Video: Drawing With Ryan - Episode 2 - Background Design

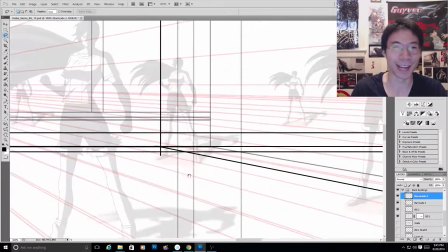Hey guys, I'm Ryan Lai, and I'm Ryan Lai from Unbound Vision, and I'm here to talk to you again about the process,
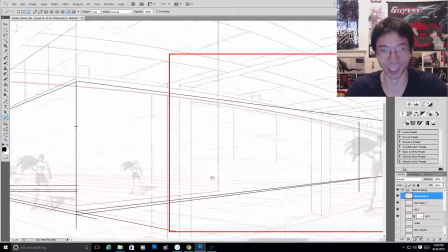our drawing process, for our background design for our anime web series Takashi.
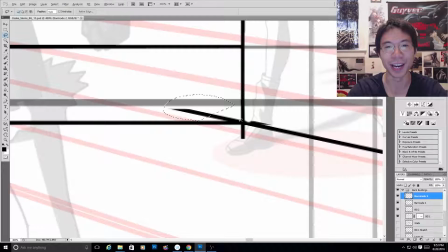And right now, we're currently still in the middle of production for the fully animated trailer,
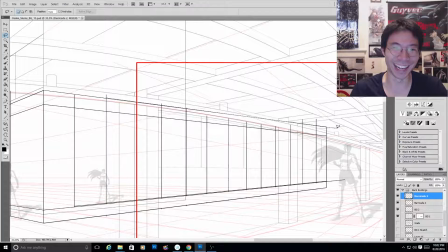and as you can see from what's going on below, we're in the middle of designing all the backgrounds. And when we left off from the shot, a lot happened since we left off from the shot I got all my steel columns done in the last in the
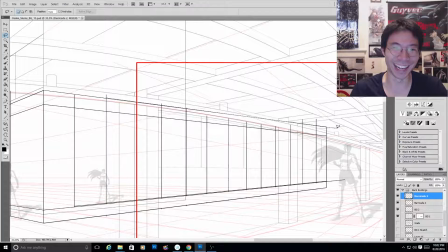last video But I've done all the background buildings outside of the exterior of this building now and right now I'm setting up the wall
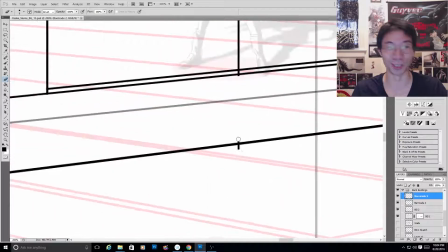the barricade that surrounds this construction site from the
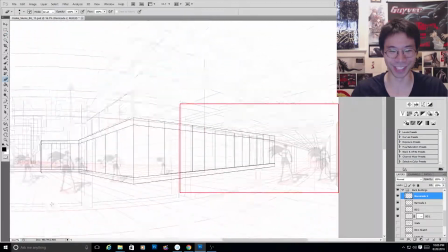Outers from the inner city outside and that's that's basically it I mean, it's a lot of tedious work.
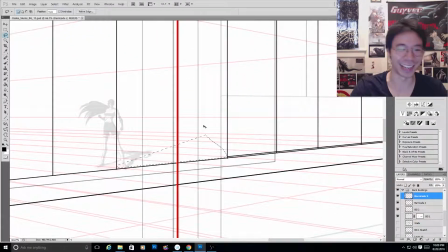That's for sure But it's it's really fun. You just have to make sure that you set your scale and your perspective right.
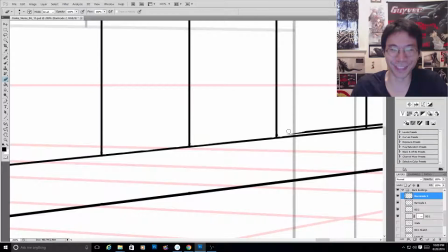Does it look right?
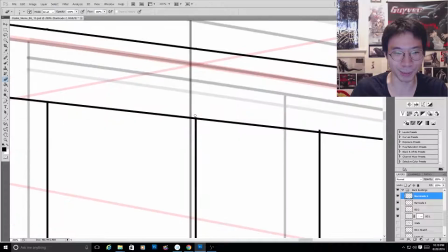And yeah, you know, you just go in quick and I think the longest part honestly about this process is the cleanups The cleanups usually
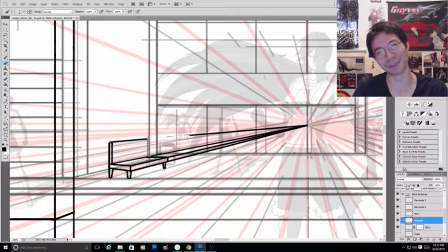take a long time because you're always going in really rough to save some time Then you have to come in and you know clean up to clean up the
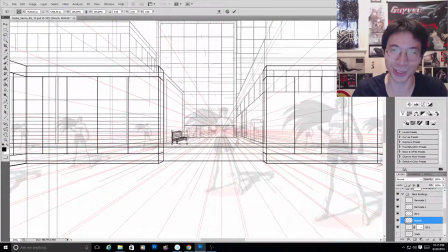stuff that uh You know it needs to be cleaned up and And if you saw that,
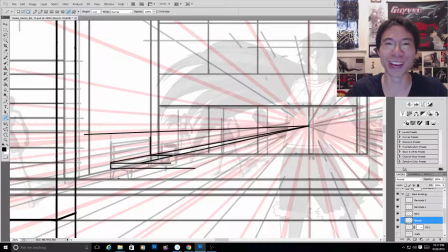I made a little line mistake there, and I had to take out the line at the bottom part there.
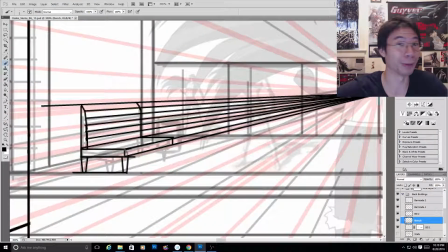And yeah, I'm doing that right now, actually. Hey, see that?
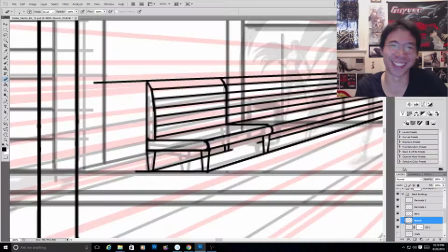Yeah, so if you're a little off, it's gonna be kind of painful, because you have to go through and kind of take it out, but it's still a fun part of the process.
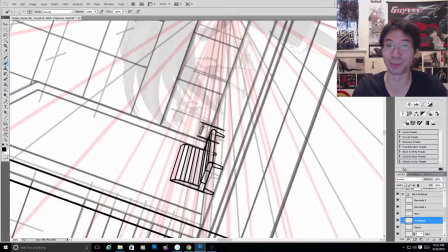And you know, it was just me saving. And um, oh, this bench! Yeah, that's right.
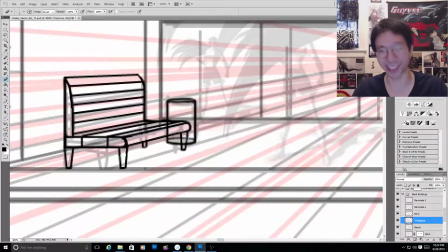I forgot I had to make this bench. And it was totally wrong in perspective, because that bench is like,
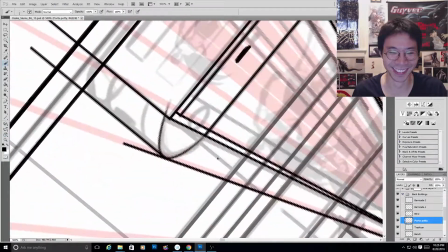that front leg is too short right so you have to I had to correct it and
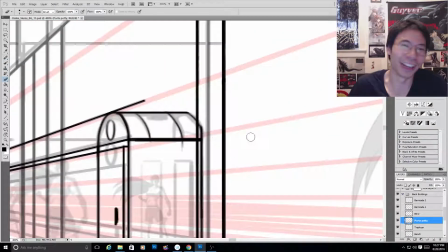and straighten it basically so now if Aki went to go sit on the bench or anyone went to go sit on the bench they can
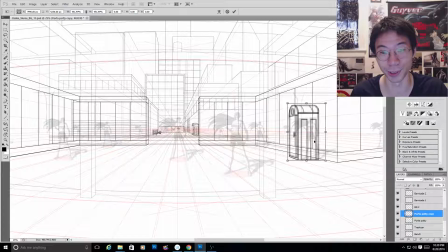go sit on the bench right it you just have to draw to make sense and it has to kind of look good too right
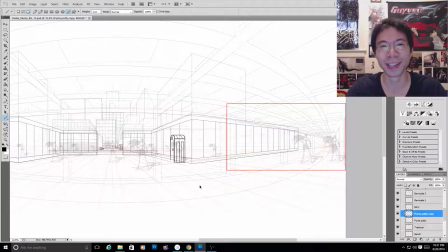you know it has to kind of look like a bench does it read as a bench yeah and it does and and this is me working on that trash
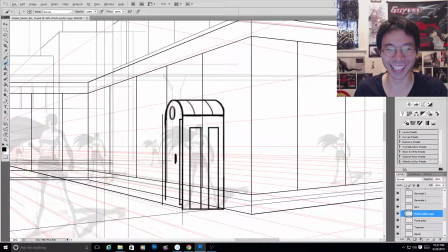can and just getting frustrated about drawing ellipses because I guess I'm a little out of practice when it comes to drawing ellipses it
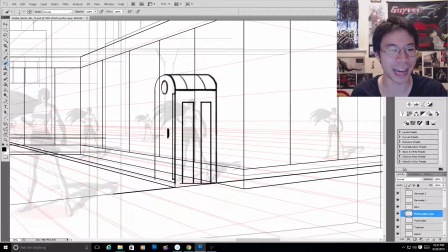it's something you do every day and uh it's it's harder than you think like
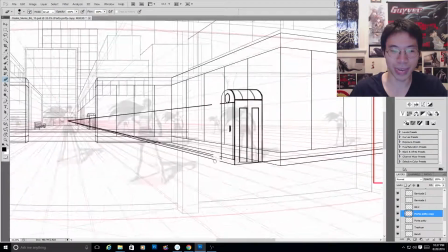as a kid i couldn't you know i i couldn't draw a circle and even today it's hard drawing a
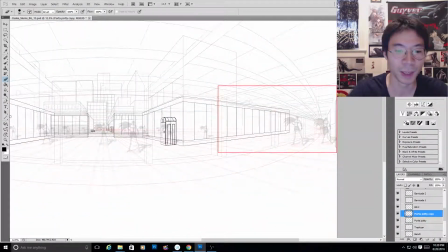perfect circle like you try it like you can probably get an award for drawing a super perfect circle
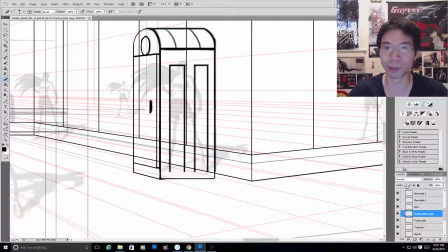and uh right now uh i'm also doing the extra the extra objects outside of the construction zone which is the porta-potties,
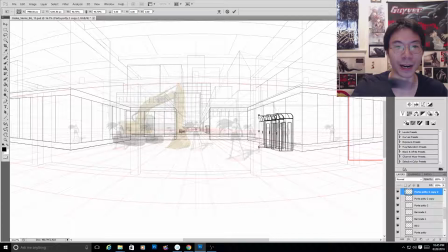you know, you gotta have porta-potties for people who need to use restroom for construction sites.
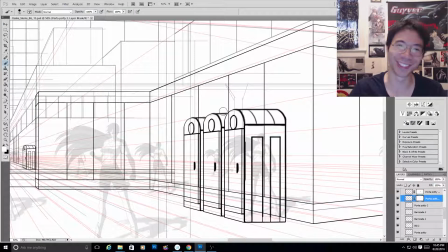And there's still more to do in this scene. There's still a lot more to do in the scene. We need to add some damage to the exterior buildings outside to show that this is part of the Osaka slums.
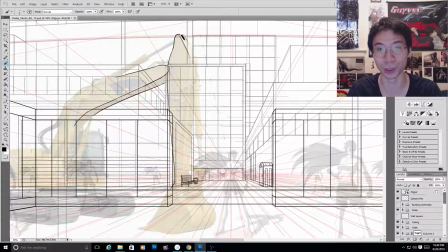And we need to also add some extra objects in the interior hallway that Aki runs through here.
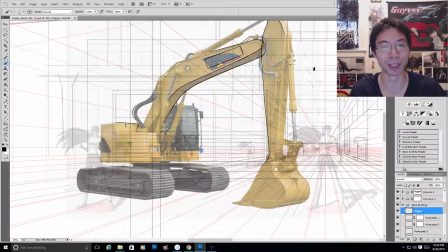But right now we're just focusing on getting all the outside objects done because they're not,
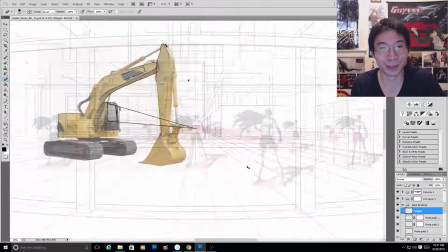they can be done quickly and they don't have to be extremely detailed because we won't really be seeing it very much.
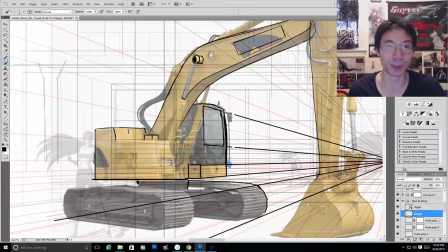This scene is going to pass by pretty quick, you know, because Aki is running at full speed while these mercenaries are firing bullets at her.
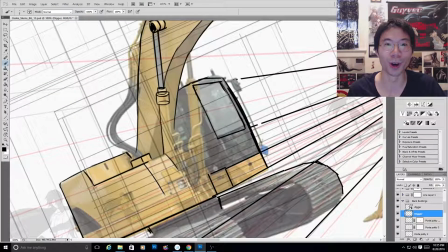And I'm actually really excited. It's going to be a very dynamic scene.
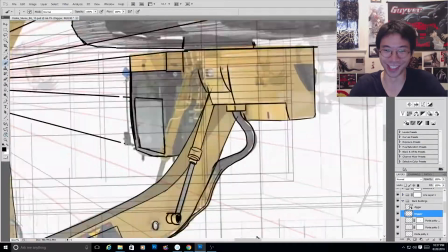This is definitely one of the most challenging background designs I've had to do for the show.
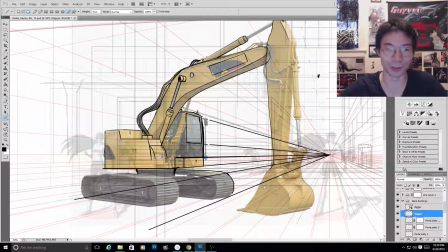And it's the reason why I'm doing it.